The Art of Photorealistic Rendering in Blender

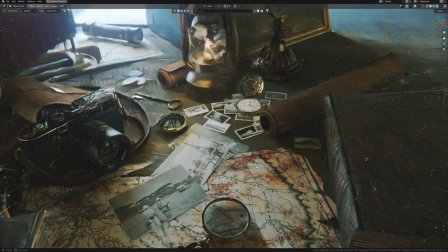Probably if you open this video, you may have wondered why your renders don't look as photorealistic as you expected.
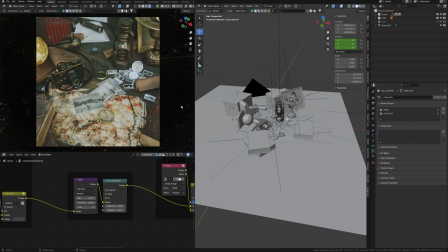What many people don't realize is that achieving photorealism isn't just about having a powerful PC,
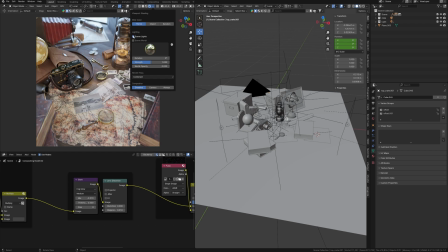it's about mastering the right techniques. In fact, it doesn't require as much effort as you might think.
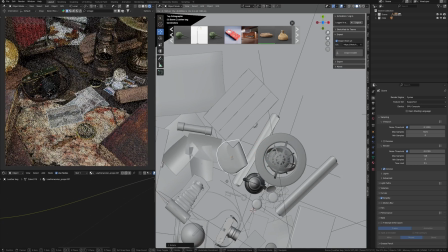I'll show you the key points that allows you to achieve photorealism in Blender in this simple example, but it all applies to any projects.
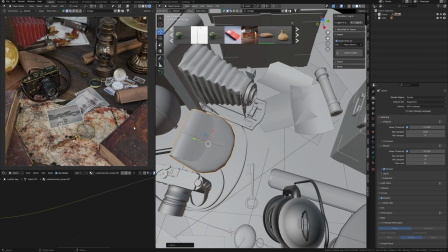I already made a video about photorealism in Blender and then talked about one of the most important things in realism – details.
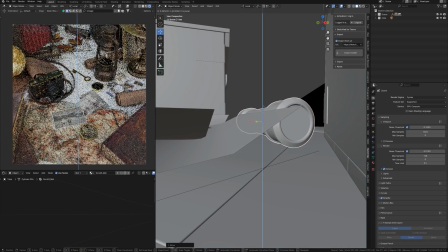Realism requires small and often overlooked elements. Imagine you are creating a wood table like this one.
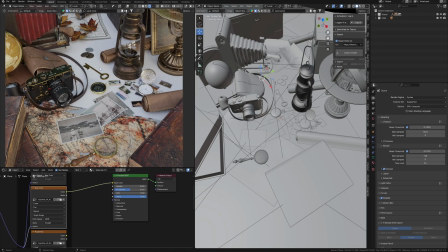It's not sufficient to simply apply a wood texture.
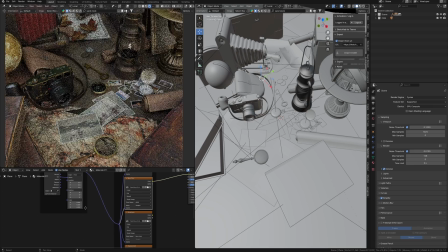You must also incorporate small structures, subtle layers of dust and natural variation in the wood grain.
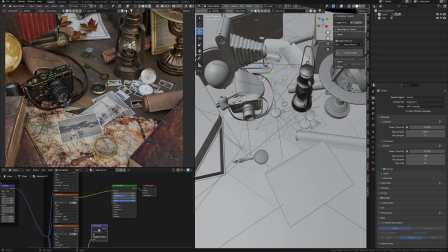The more details, the better result you will get. That is why we can use Megascan's texture with normal map and displacement. I apply normal map to give the surface depth.
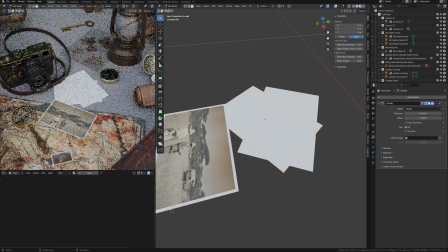Bump normal simulates tiny bumps and grooves, making the texture look and feel real.
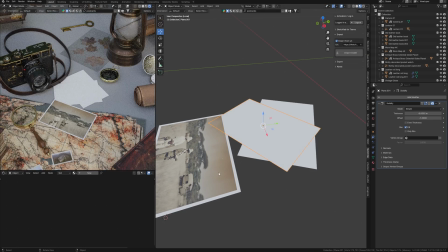For added realism, displacement map are also a great tool. They create even thinner details on the surface, enhancing the texture's complexity.
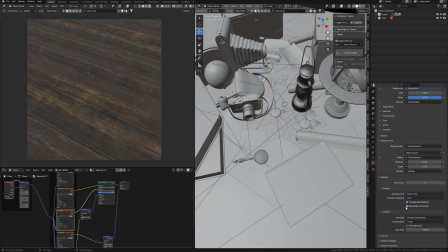In Blender, we may use displacement texture in different ways. If you need true displacement, change displacement settings to displacement only or displacement and bump.
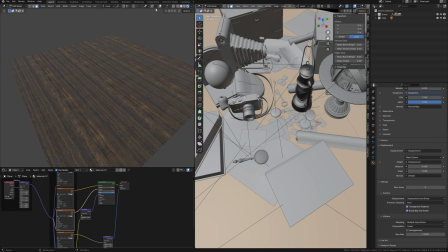In this case, you also need more dense mesh,
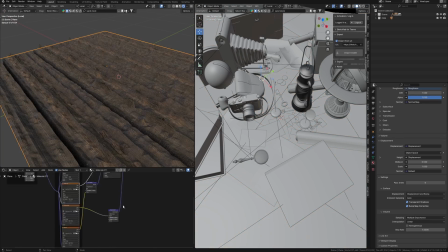but you will get a really detailed surface, or you may use only bump.
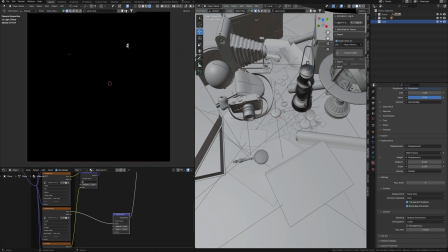In this case, nothing happens with your surface, but you still get realistic details if you use light in the right position.
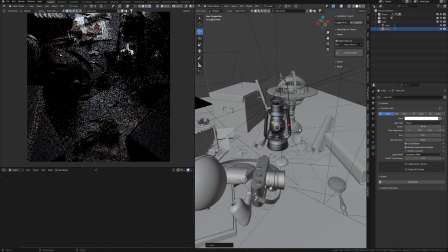It means to achieve photorealism, we also need light. I talked a lot about light and I have separate playlist about light.
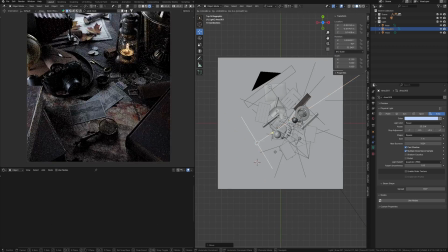You may find it in the corner links. Lighting is crucial for photorealism.
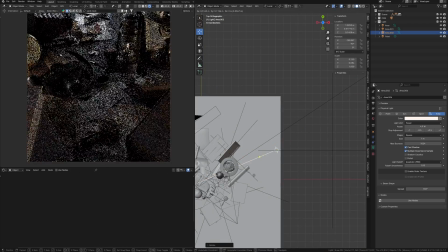The right lighting has the power to turn a simple scene into something extraordinary, emphasizing important details.
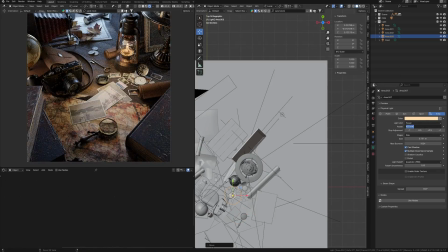It's not enough to just put the light in the Blender scene. It's necessary to find the lighting scheme to emphasize everything.
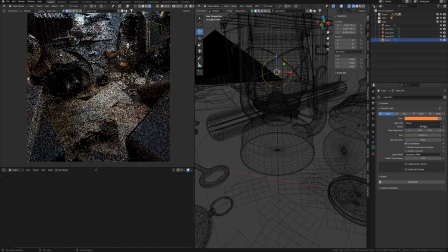You can use the classic 3D point light system or find your own.
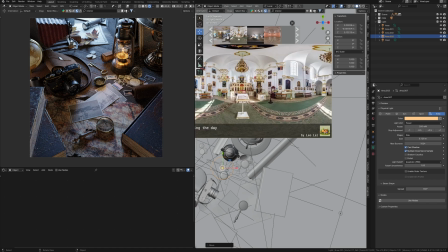Also, I often use HDRI lights.
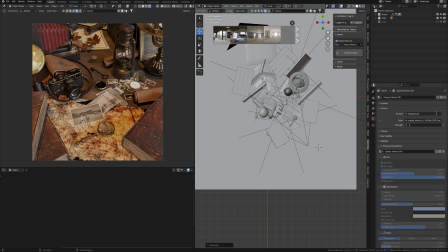HDRI provides realistic lights by simulating how light interacts with the environment.
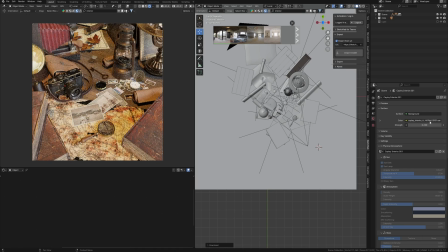You can find plenty of free HDRIs online that suit different moods and settings.
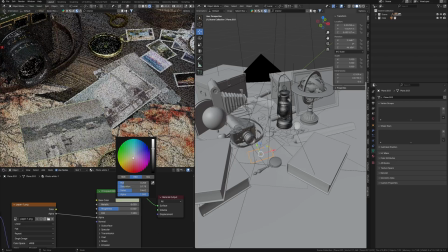You have to play with light, trying to catch some glare to glossy surface, change the temperature of the light.
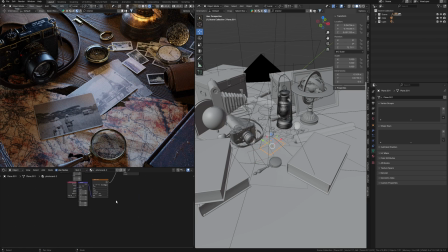The main light may be cold light, but other warmer light and HDRI for ambient light.
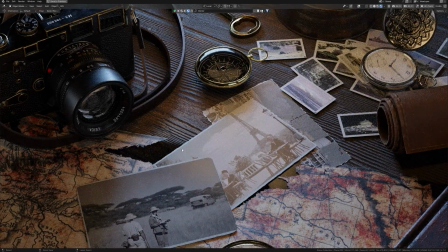That brings also a picturesque effect into your render. Of course, to achieve photorealism, we need to set up our camera correctly.
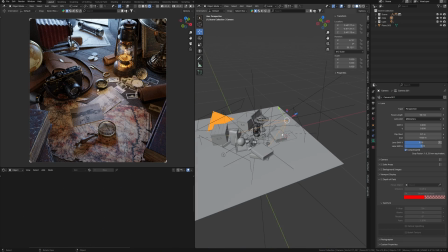The key to achieving photorealism is understanding how the real cameras work.
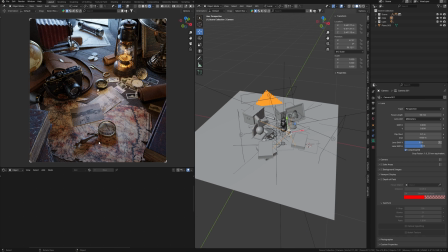In this case, I use a 50mm lens because it provides a natural perspective similar to what the human eye sees.
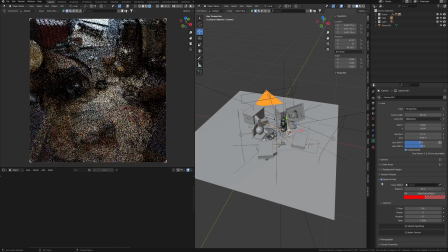And the magic lies in this feature of the camera settings – depth of field.
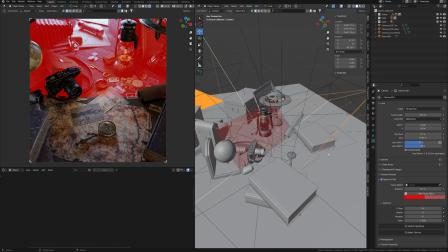Enabling depth of field in the camera settings allows you to blur the background slightly.
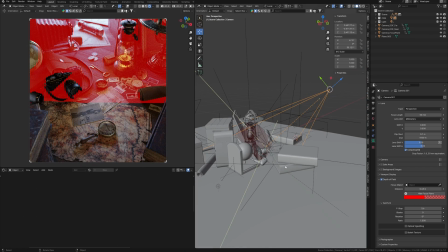Even not only background, it works for the foreground too.
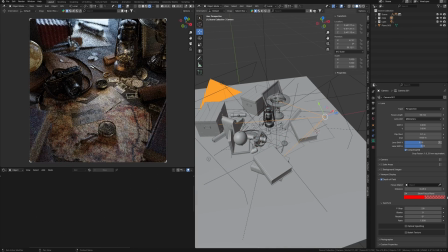In a nutshell, it allows us to highlight focus point like in the real camera.
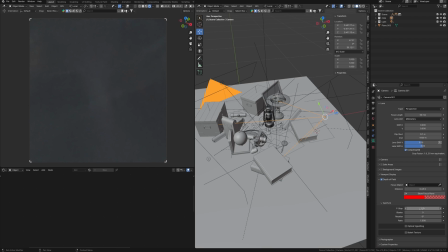When you focus on target object using real camera, everything in front and behind the object is blurred.
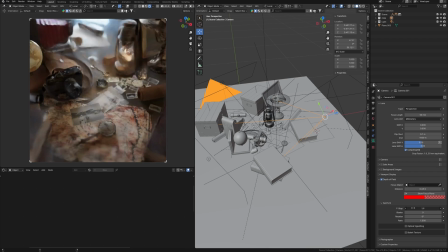Adjusting the f-stop and the camera settings control how much of the scene is in the focus.
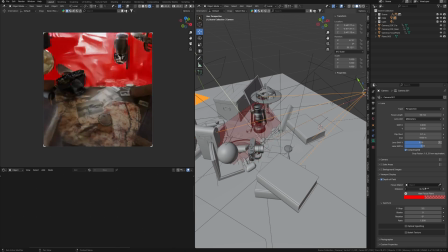A lower f-stop values create a deep effect of depth of field,
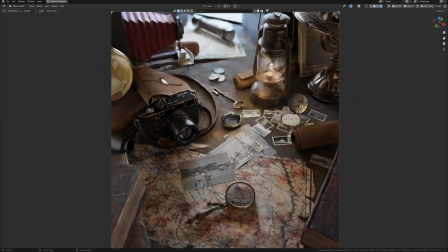perfect for close-ups and emphasizing the main subject or character.
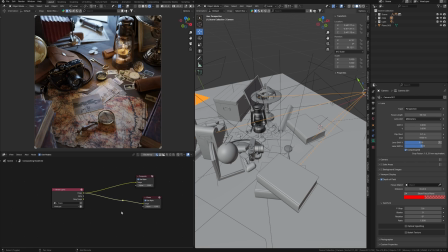But try to avoid some unrealistic values.